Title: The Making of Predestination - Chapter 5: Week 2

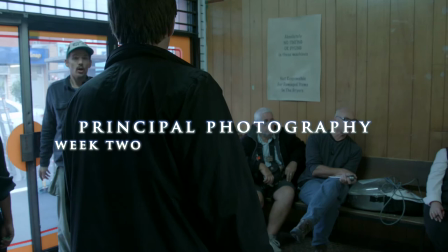(0:01)
I think the fun thing is you see the silhouette,
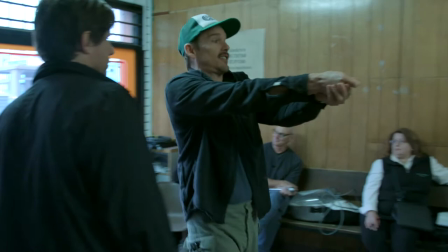(0:05)
you know, and that's fucking him, and so you just come in ready to blast this guy to smithereenies, as Yosemite Sam would say. Ethan was a lovely guy. You know, it's always nice to work with people whose work you admire, and they turn out to be nice people. He's very enthusiastic and passionate,
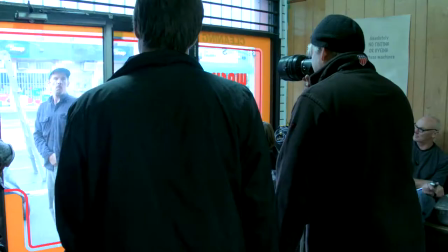(0:24)
and it's so wonderful to see someone who's had the breadth of experience he's had and still have that driving passion that searches for a truth in the moment every day. He really goes after each scene as if every little moment counts. So with the fizzle bomber I thought well if he'd been through this process of going through time so often he'd be a little bit crazy.
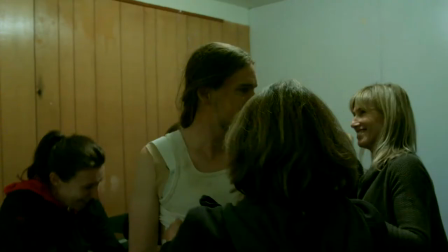(0:50)
He'd probably let himself go because he had this grand sense of a larger purpose. so he'd let go of grooming and there would be all these other accidents that had been through on other missions so we started to think instead of just white hair and stipple we looked at other ways like let's
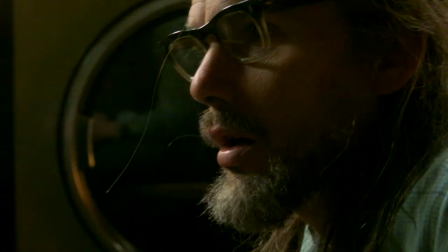(1:07)
give him like this longer beard let's give him longer hair let's make his eyesight messed up let's give him scars from a previous
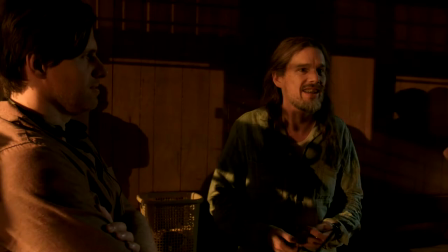(1:15)
mission and also just some rotten dentures as if teeth have been damaged and originally when we got the long-haired wig we were going to put it on him and
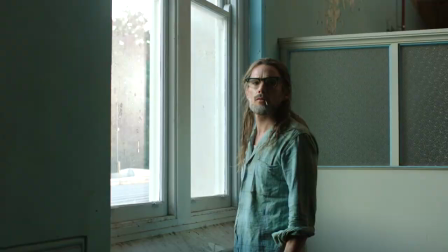(1:23)
just cut it to the right length. I remember the first initial makeup test, where Ethan was standing in front of the mirror and he put the wig on.
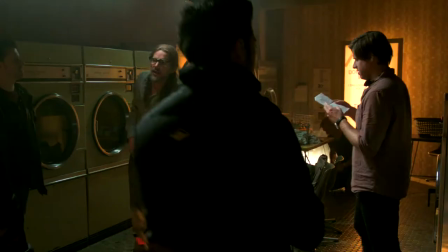(1:31)
And just as he was putting the wig on, his whole posture changed. And I just knew that it was the right thing. We didn't cut it after that. It just worked. And then just from that, Ethan just took it to this whole new level. Every movie that's ever dealt with time travel,
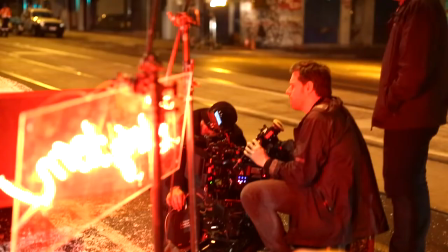(1:48)
from time bandits forward that I've ever seen in my life, there's a certain joy you get out of trying to unravel the mystery.
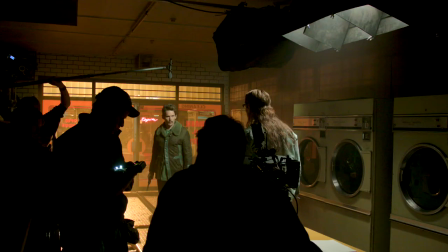(1:56)
But if you did that, then wouldn't that change that? And if that was changed, wouldn't that be different?
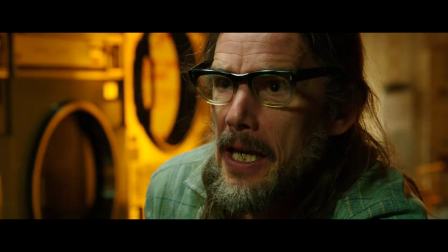(2:02) You have no idea what's right for me. All we have is each other.
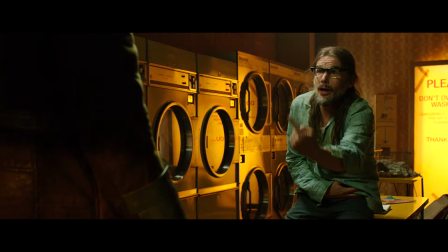(2:07) It is all we've ever had. If you shoot me, you'll become me.
You realize that if time travel exists, they're with us now.
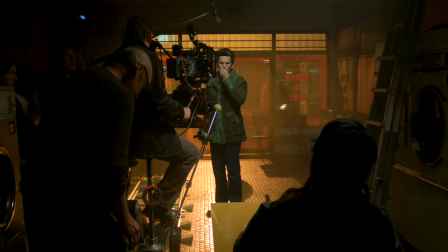(2:19)
Which is really scary, which is so true as well, because where would you go if I invented time travel in the future, where would I go?
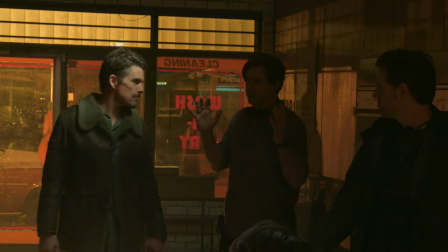(2:26)
Visit myself back in the past. If you could go back, whether that would affect your present and future anyway. It fascinates people. Although you can buy time machines on the internet, apparently. I'm not saying they work.
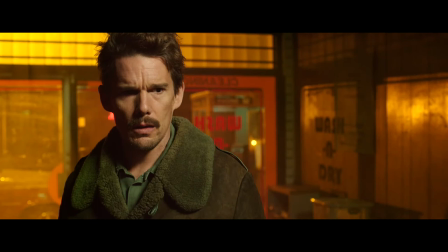(2:40) Some people, but you and I, some things are pretty fastened.
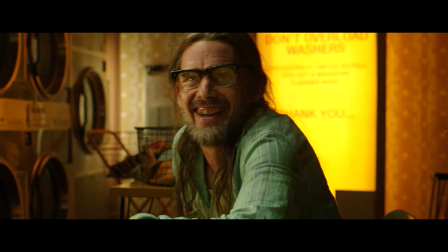(2:48) I made you who you are. you made me who I am, it's a paradox, right? But it can't be paradoctored.
So within the concept of predestination there's the million dollar question is,
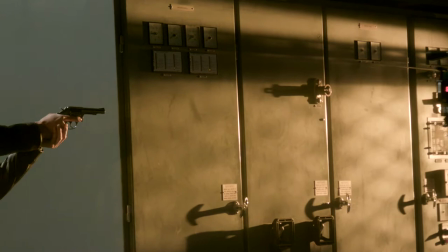(3:01)
is everything preordained or can events be altered or are you always stuck in a loop?
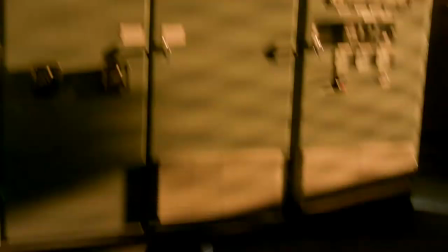(3:09)
No matter what alterations you do, the end will be the same. Whether there is fate or chance or only predestination. That's what I find most captivating about the movie, or anything having to do with time travel,
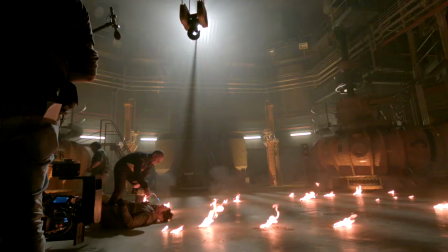(3:21)
is the nature of fate and the nature of free will. And why is it in our lives that every time something's happened, it feels like it was inevitable, like that was the way it was always meant to be?
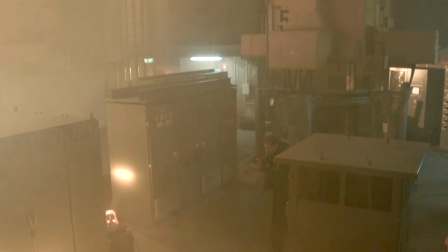(3:33)
I feel like it may only be predestination. You can change little bits, but we're all kind of stuck on a path. When we're imagining our future, it seems as if it could go in so many thousands of directions. I think that is at the essence of what is interesting about the idea of predestination. And some people like Barkeep, Unmarried Mother, Jane, Fizzle Bomber, they're all stuck on the same path and it just is a bit of a tragic one.
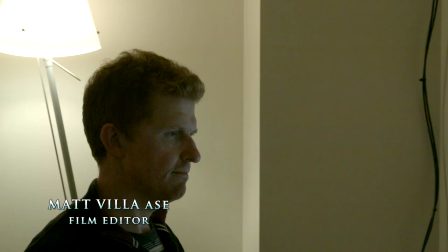(4:05)
The editor tends to start on a film just at the end of pre-production.